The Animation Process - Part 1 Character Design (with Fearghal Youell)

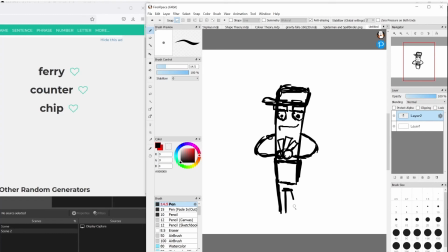But like small legs, because him being a chip is very, that's important. It's a big thing. He's a he's a living chip man. So we'll give him like a belt, very working class belt.
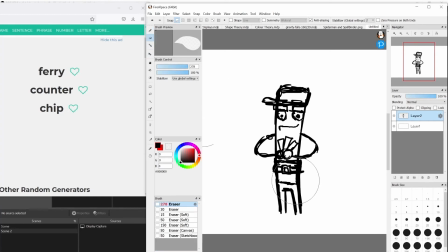Blue jeans and such. Shrink this eraser. There we go. And we'll similarly give him like very working class looking shoes. So round shoes with like a little patch at the end.
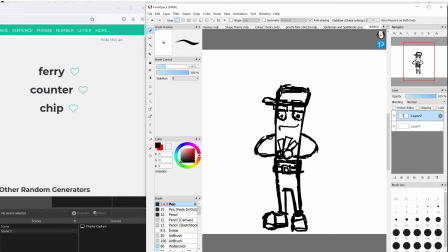This is a sailor man. Spends all his days at the sea, and he probably needs a shirt. I feel like I might be getting too close to SpongeBob here. So instead of like a dress shirt, I'll give him like a regular shirt.
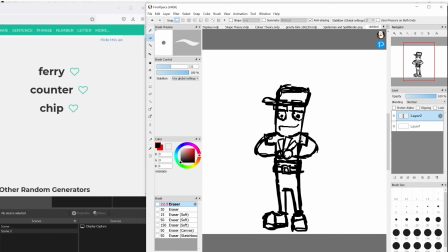There we go. And I'll get rid of that. And you know what? I think I'll similarly give him actual arms, thick enough arms.
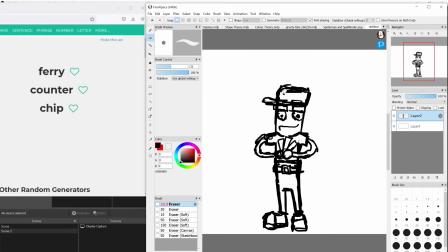There, so that's our general shape. Maybe I should put something on his sailor hat. It's like a ferry. An anchor would be too basic. We'll put a fish on it. Oh my goodness! Like fish and chips! I am a genius.
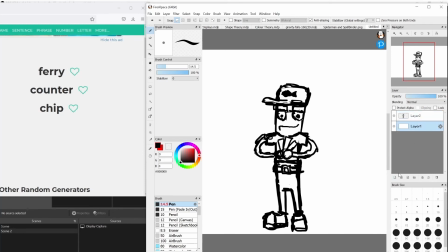Alright. So next, we color this guy in. We'll go with a yellow. A delicious chippy yellow. Because, chips, they do be yellow. Make the arms yellow. Now the money will have green.
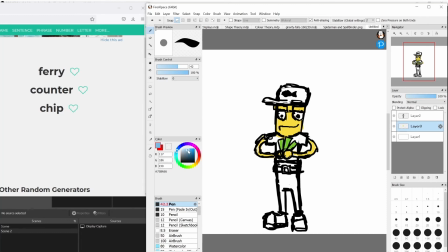And the hat, again, it's like a sea hat, so we'll make it a blue hat. And similarly, something I like to do is I like to use as few colors as possible. I think I'll go with a slightly darker blue. Yeah, I like to use as few colors as possible because too many colors can be a bit confusing.
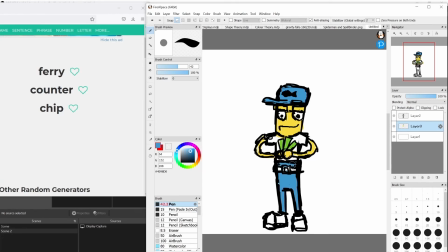So we'll make blue pants as well. And the shoes and the belt will be brown. The shirt, I think the shirt could stay white, maybe? I realize seamen usually have jackets, so I should give him a jacket as well.
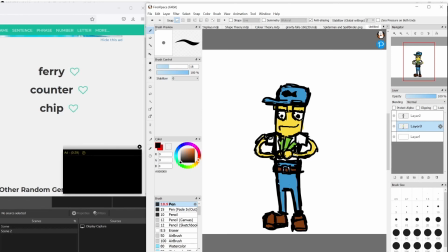Ah, there we go. That's looking way more like a man of the sea. So we'll give him an orange jacket. There we go. I think I put this on the wrong layer, but yeah. orange jacket.
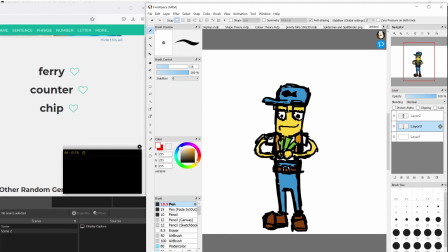Now he's looking more like a fisherman. I think the white shirt is all he really needs. And then again, green is usually associated with greed, so we can give him green eyes.
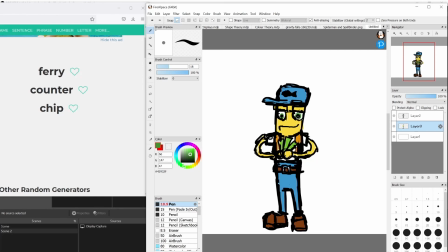Now I don't know if he still looks quite like a chip guy, but yeah, there we go. Or is he looking kind of like a minion with his yellow skin and his blue trousers? But that's kind of, the colors yellow and blue go together. That's kind of why the minions are so popular and iconic.
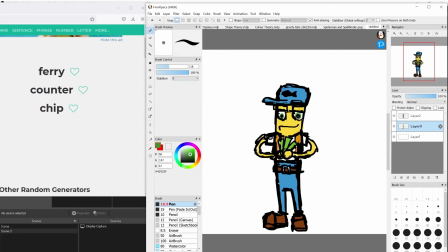So yeah, that's how you can create a character design based on just a few words.
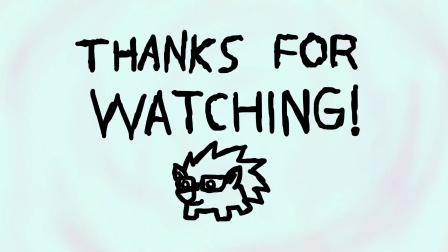Thank you for watching this video on character design. If you'd like to learn more from me about the animation process, you can watch the other 2 videos in the series, Part 2 on storyboards and directing, and Part 3 on animation techniques.
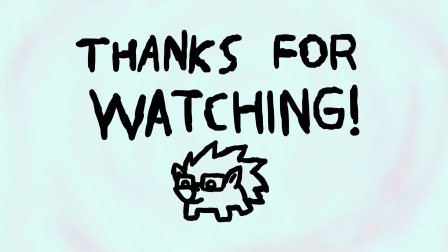If you'd like more art content in general, you can follow the South Tipperary Arts Centre on YouTube, Twitter, or Instagram.
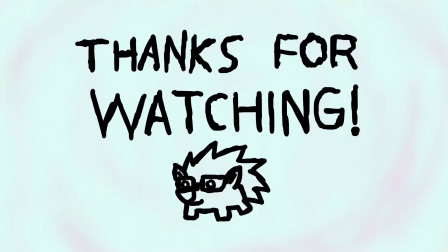Goodbye!